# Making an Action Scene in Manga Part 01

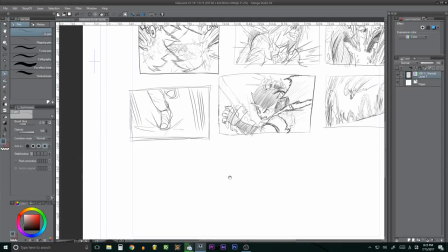1284s
Instead of this or after this? After that. Okay. I don't know if we need it instead or after.
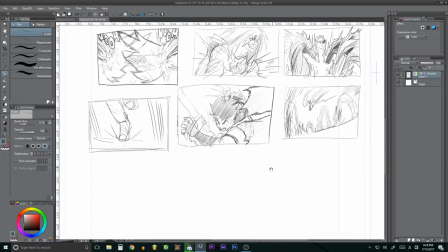1291s
Because I wanted one that is like that, but we see the teams following shoulder D. Oh yeah.
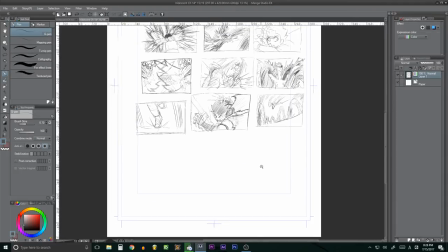1297s
So maybe we should show the diamonds bending back, and then we show that shot.
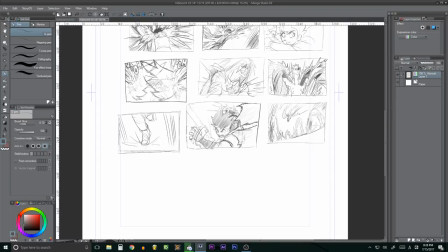1304s
So it will be way far away, like we see the diamonds closer to the rear, shoulder in the mid-ground, and MRO in the foreground. So foreground. I think we already saw Emma sending something towards, sending more energy towards the diamonds, but nothing happened.
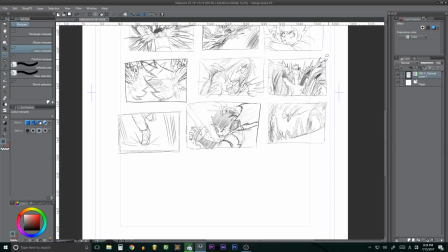1321s
Like, we haven't seen anything happen. So I think we should see that the things bend because he sent the energy, and then we see this shot. Okay. And maybe we can make the, we can bring it a little lower and show the other two coming back.
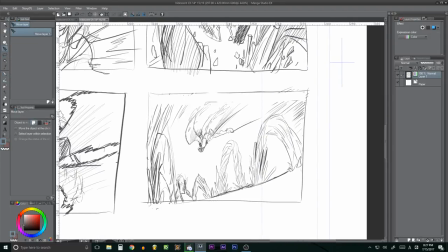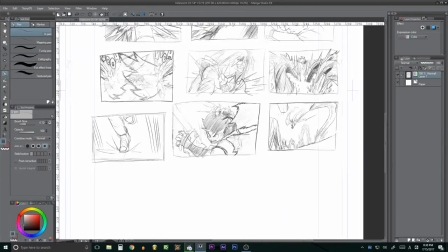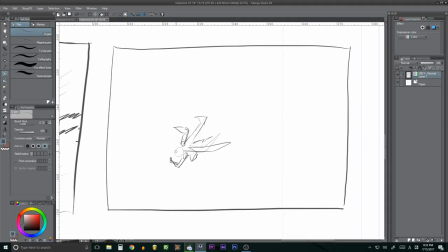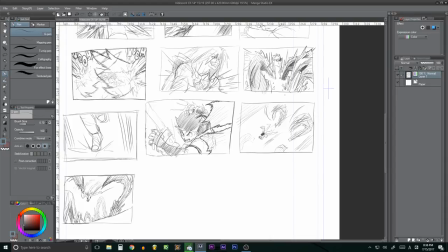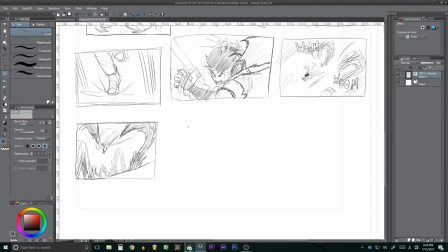1381s
Another angle? Okay, I don't know. Well, maybe we're spending too much time on this. No, but not necessarily, because there's an action happening. Things are turning around and they're getting closer. Now we need to do a show where the teams are fading out.
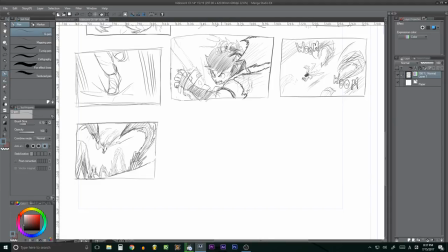1401s
The wings are fading out. But any shows that it's just fading out?
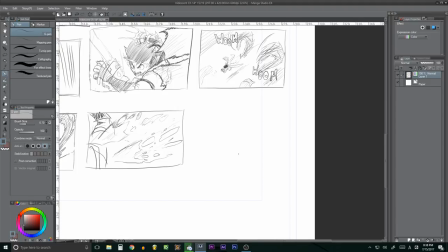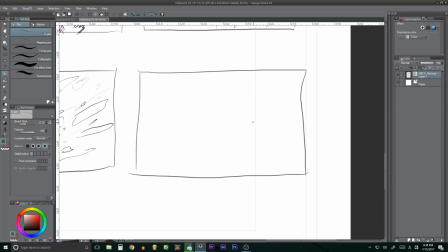1427s
Long shot, I think it's gonna work better. Long shot. Because he's in the air, and then you see, similar to the previous shot, you see the wings fading away, and then we see him hit the ground.
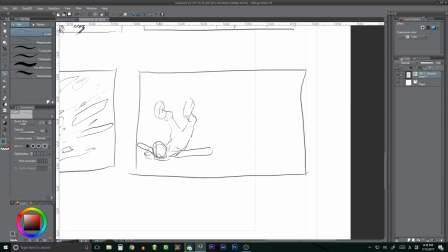1445s
I mean, he didn't land on his face, he landed on his chest. He can land on his arms. Okay, that looks super funny. I don't know if that's weird. You're gonna change the tone of the scene.
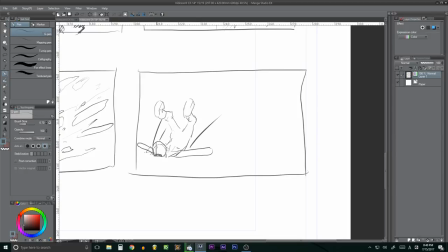1462s
It's like, blah, blah. And then the diamonds hit him out of the face. You can make little stars and make it more kind of fun. Okay, no, that's not funny. Oh, that's funny.